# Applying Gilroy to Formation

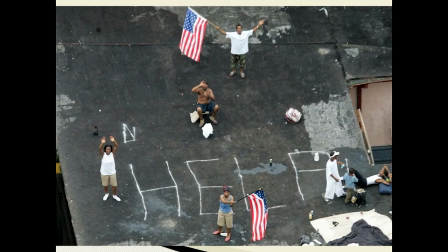18:00 Bricolage is again the taking of different elements and placing them together and this is something which formation does by jumping backwards and forwards in time from the aftermath from hurricane katrina and then jumping back in time to the antebellum era
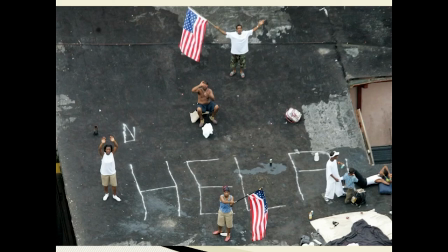18:17 beyonce is demonstrating to the audience that these issues still exist within american society and that there exists a very very real binary opposition between black and
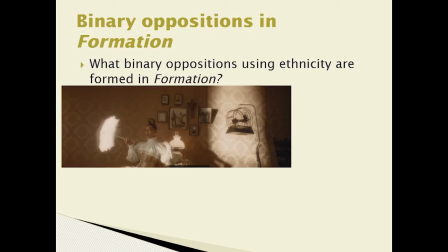18:28 white people and there exists a very very real racial hierarchy that exists so what binary oppositions are there in formation how do they use ethnicity so just a couple of examples of course we have beyonce here in the antebellum
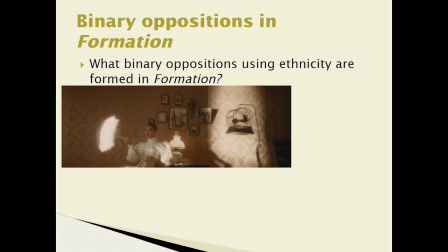18:46 dress we have her in this house and the mise-en-scene here very much is symbolic and is very much suggestive of a white slave owner in the 1800s these ideas might be potentially controversial or even offensive
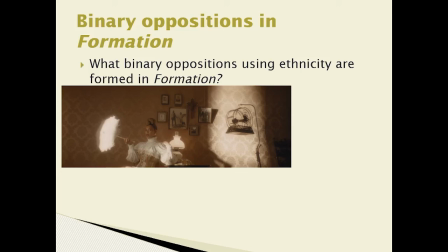19:02 to her black target audience and it's quite clear that she's really really pushing the boundaries
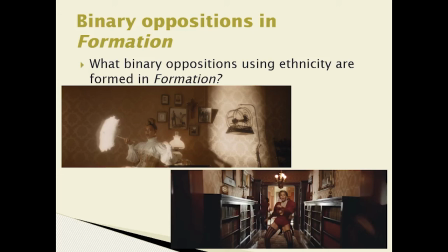19:07 of what is acceptable in this music video this idea of binary oppositions is also reinforced through the later dance routines which also take place in this antebellum era house and again as we can see in the lower shot here
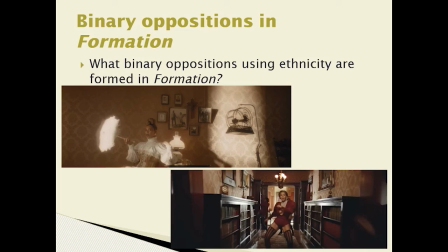19:23 she is once more wearing an antebellum style dress but it's been changed it's been made more contemporary more modern more sexually revealing as well in doing so this reinforces this notion of a binary opposition that Beyonce a
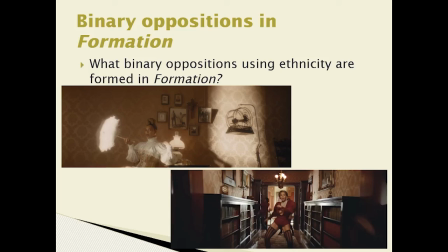19:40 black woman is wearing an antebellum dress reinforces this idea of a binary opposition between black and white people but here Beyonce is not trying to reinforce racial hierarchies but she's trying to challenge racial hierarchies now whether or not she's successful
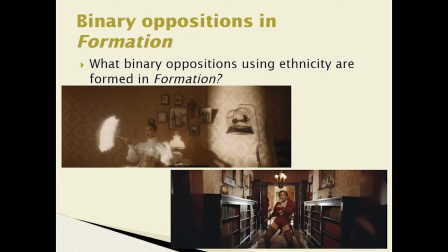19:58 in this you're going to need to come to your own conclusions and you might also decide that this is completely over the top that this is completely unnecessary we also know as well from the previous videos that this video relies heavily
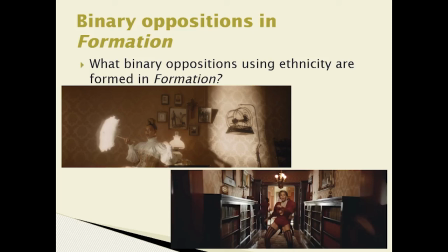20:13 on polysemic interpretations quite frankly you're only going to get this historical context if you know your history and if you're watching this video perhaps especially as a british person who might not have this same knowledge of american
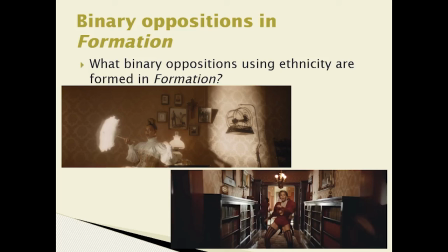20:29 history we would perhaps just see these as being exciting costumes
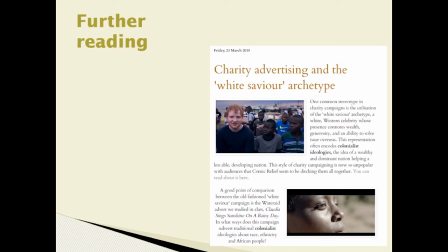20:35 so if you want to look into this in more detail do check out the media studies blog at lr-media.blogspot.com and you can check out a link in the uh on this uh channel as
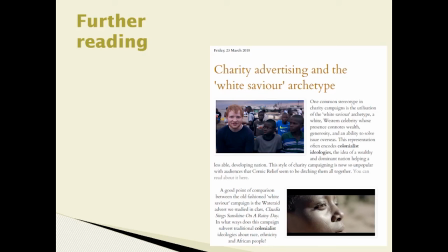20:51 well uh so for example there's an article there on charity advertising and this idea of a white savior this idea of placing a white celebrity uh in an impoverished african country uh and also the very unpleasant and often uncomfortable expectations
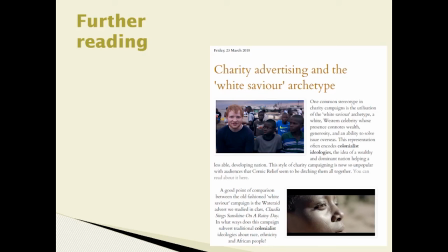21:10 that charity adverts place onto the white target audience reinforcing this idea of a vulnerable and often pathetic black audience with a black group of people who need to be saved so do check that out on the blog